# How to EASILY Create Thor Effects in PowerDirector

Hey filmmakers, how you doing? This is John Fuentes. Welcome back to Big Films, the home of action-packed blockbuster filmmaking. Today we're going to discuss how you use the VFX files from the Blockbuster Starter Pack in PowerDirector. Let's go, let's get this started.
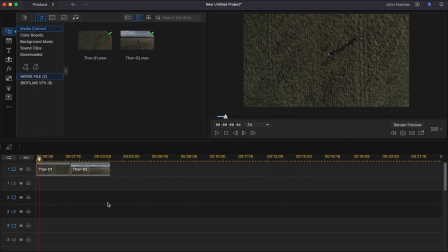[0:24]
Hey guys, welcome to Big Films tutorial in PowerDirector. Today we got a fun one.
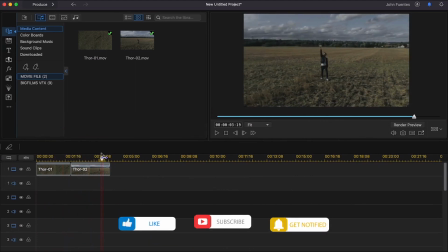[0:29]
We're going to jump right into this here. As you can see, I got PowerDirector open, and you might recognize this scene here from our Blockbuster Starter Pack, our promo video.
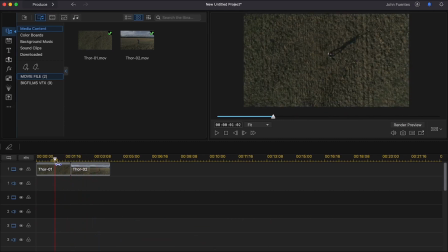[0:37]
There's a shot in there of the Thor scene. So we got a lot of emails of people asking us, how did we build this scene, and can we show you how to do it in PowerDirector?
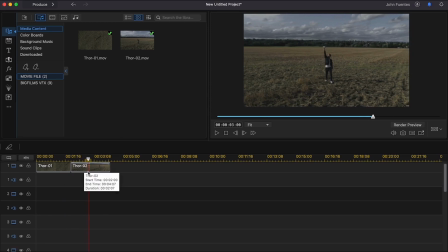[0:45]
So here we are. In our scene here, you can kind of see our actor here, Special K. We put a casting call for a method actor because, you know, we had no budget, and he said if it's free, it's me, and he can definitely hold the pose of a Statue of Liberty.
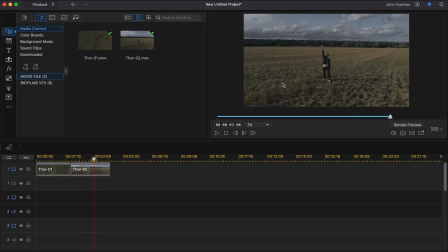[0:59]
That was his motivation. So right there you can see him holding it there, and just like the Statue of Liberty, Special K is going to welcome us into a very awesome tutorial. So as I scroll through this here back to the top of my scene, I just want to kind of bring to your attention, before you start editing with your VFX, you want to make sure your scenes are locked.
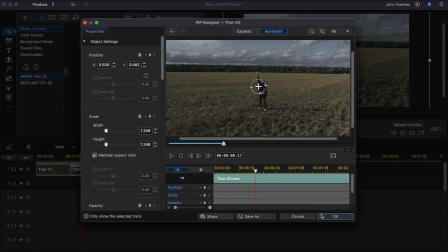[1:17]
So if you have any adjustments to do, you want to center stuff, you want to do that before you add your VFX into your shot.
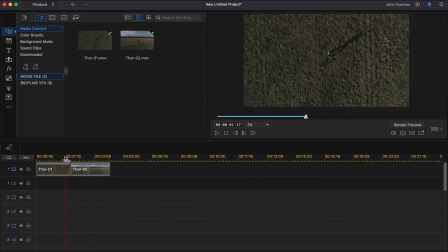[1:23]
You don't want to sort of add them in and then you got to go edit the scene again and undo all the hard work that you did. But my scenes are locked. We're ready to get this going. So I'm going to jump over to my VFX folder here that I created in PowerDirector.
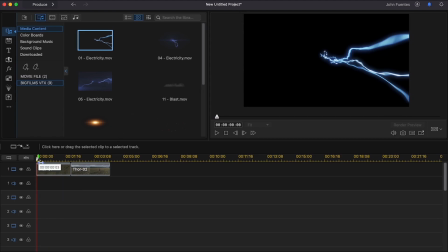[1:35]
I already imported our files from the Blockbuster Starter Pack to build this scene. So as I kind of scroll through this here, I'm seeing what's happening in the scene here.
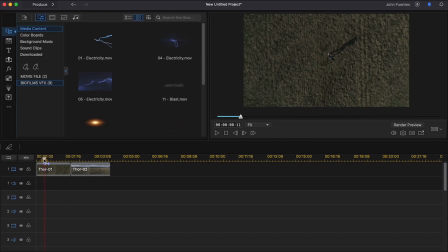[1:42]
What is the narrative scene? We have our hero raising the hammer, calling down the lightning and the thunder from the sky, and he's commanding it, right? He's like, he has a really dramatic thrust of the hammer to an apex where the lightning's going to come and strike it. So this is kind of where we want to set our cursor here in our timeline and drag and effect right into that spot right there.
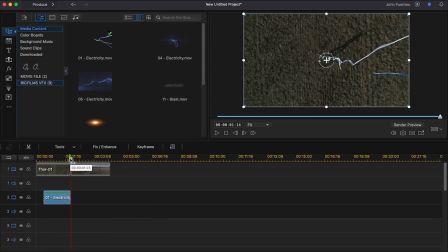[2:02]
We're going to trim it down, lock it to the scene like that. So as I kind of scroll through it, it's already looking pretty cool, right? So here you can see the lightning looking nice and everything, but the only issue I have right now with this is that it's the screen direction here, right? So this is really important as you're building out your scenes. When you're looking at your screen direction, it's going from right to left, right?
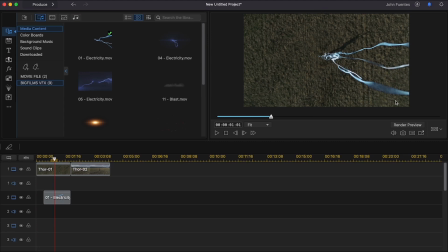[2:21]
It's sort of looking flat here. So everything's happening on this side of the screen and nothing is over here. And it's not really stimulating cinematically and visually into what we want to tell this narrative, right? So one way you can fix that is just by rotating this around.
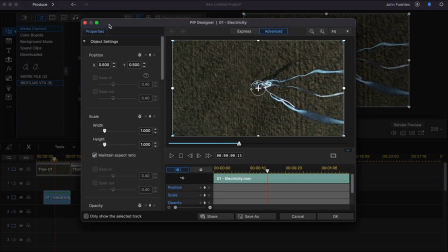[2:34]
The way you do that is by double clicking on the file, and you can see this project, this effects panel opens up here in the middle of our project windows. And this is awesome about PowerDirector. It creates this effect panel here where you can edit the effect or your shot right in the effects panel itself.
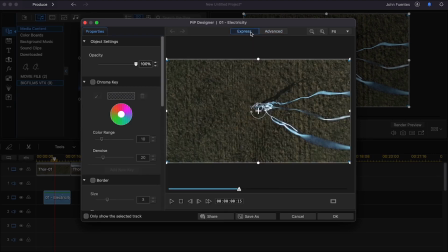[2:51]
So you can see here this tab advanced is highlighted. If I went to express, it kind of gave me less control of our effects.
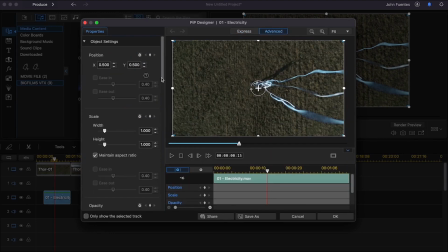[2:58]
We want to make sure you're in the advanced tab so you have more control of your effects panel here. So we want to rotate this around. There's a few ways you can do that. You can kind of scroll down here. You can see a rotation here where you can just change it and flip it, or even more in an easier way, you can see where you have the crosshair here, and right here you can see it highlight where it's highlight this little rotation thing going on with the arrows.
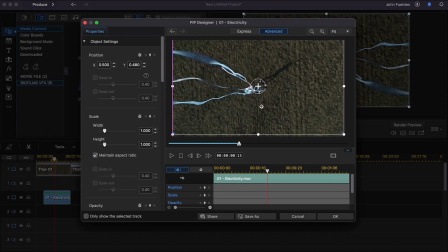[3:19]
So now rotate it and flip it around and looking pretty good, right? So now we have a better screen direction here. Now we have a more cinematic screen direction telling this narrative of this particular scene coming from left to right. Think about how your audience is experiencing the scene the way you did when you watched this video for the first time. It had this really wow factor, right?
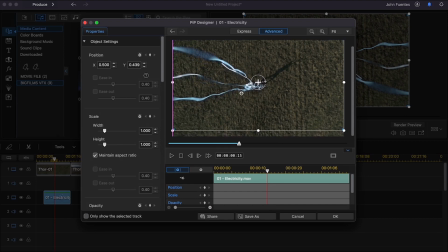[3:38]
So it's pretty cool too, because as you look at it, it's creating almost levels here, almost like a 3D layer, right? It looks much better, more cinematic and more organic to the scene. So as you do that and position it, you're looking pretty good.
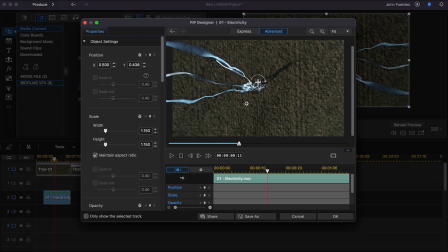[3:51]
You're getting it right over with the hammer. Let's kind of scale it up a bit. Looking nice. Get it right over our little hammer and our hero. So in this shot here, our hero is really far from us, right? He looks like a little dot on that thing. So what we highlighting here is more of the effect, right?
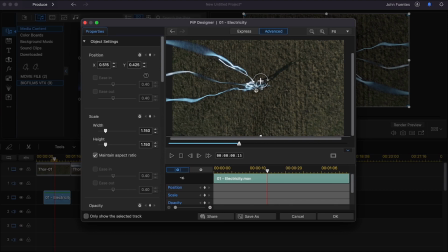[4:05]
And bringing the tension here. So in this glow of our lightning here, you can see that it's sort of a white luminous glow, which is pretty cool.